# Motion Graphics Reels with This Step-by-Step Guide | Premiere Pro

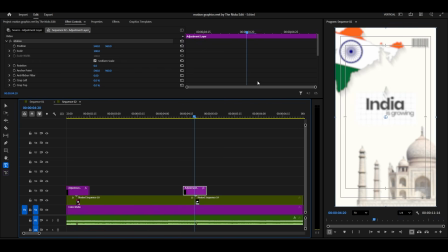(17:21)
Apply the same transition technique between all scenes.
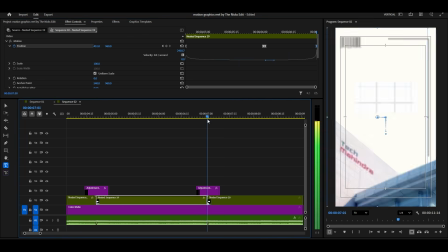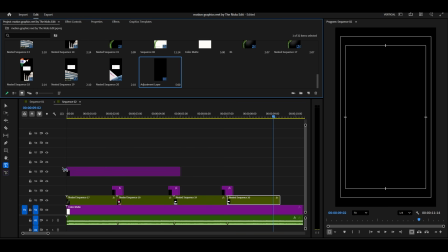(17:47)
Now it is time to upgrade the whole video visually. Add a new adjustment layer at the top of everything.
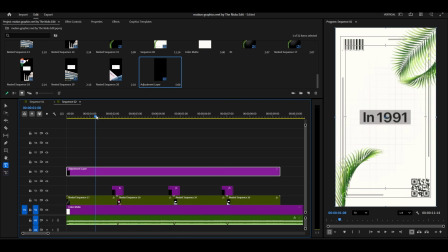Search for RGB split effect.
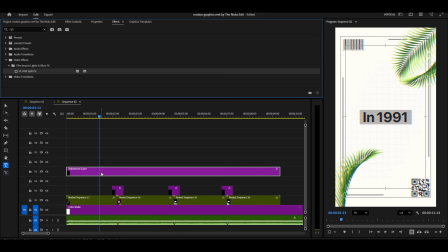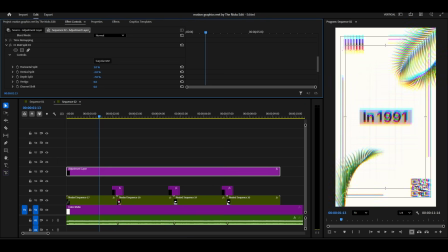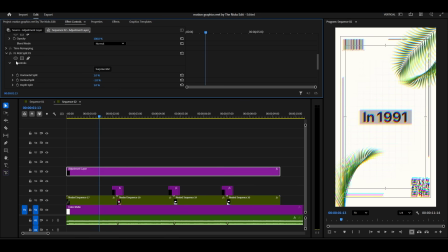(18:39)
Increase the split amount a little and draw a round mask so the effect only shows on the frame edges. This gives a subtle chromatic feel at the corners.
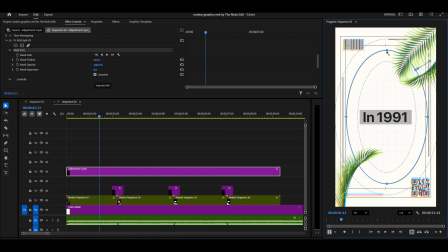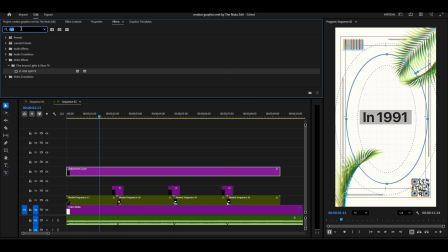Add Gaussian blur again and copy the same mask to soften those corners just a bit.
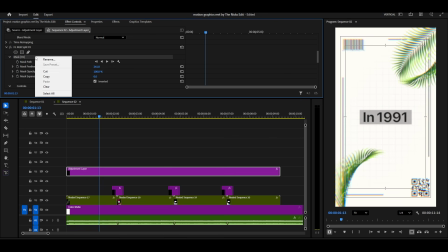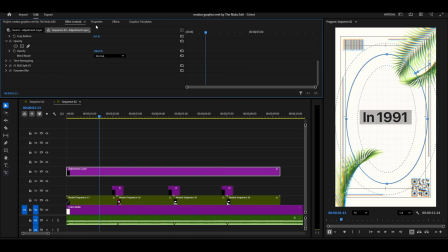(19:40)
The viewer's attention remains on the subject in the center. Finally, apply lumetri color.
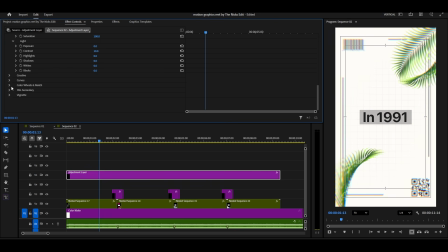(19:55)
Increase contrast slightly. Add a small amount of sharpness and vibrance.
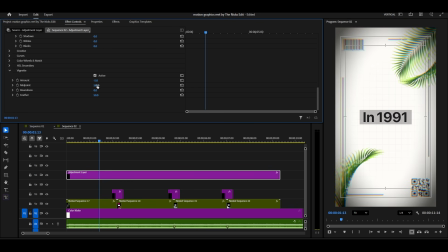(20:08)
Then add a light vignette to bring focus inward.
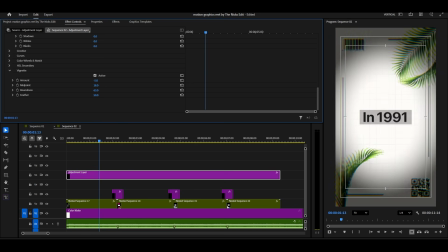(20:12)
All these adjustments are small, but together they create a professional and cinematic finish.
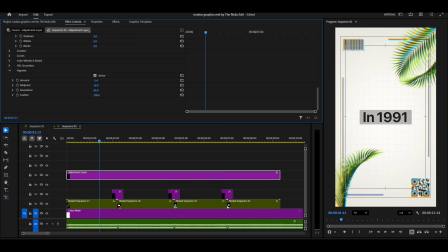(20:18)
You can also add a light flash transition by using brightness and contrast. Add a quick brightness spike on a music beat and bring it back down.
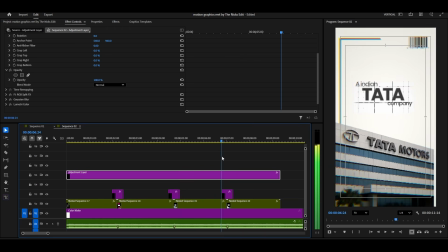(20:28)
It adds great impact. All the PNGs used in this tutorial are available for download from the link in the description.
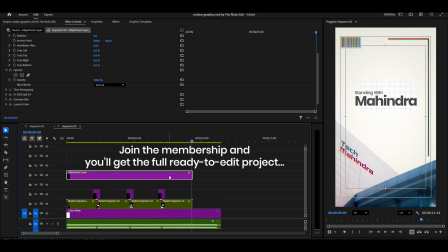(20:36)
And if you want the complete Premiere Pro project file exactly the way I am making it here, you will find it exclusively for channel members in the community post section.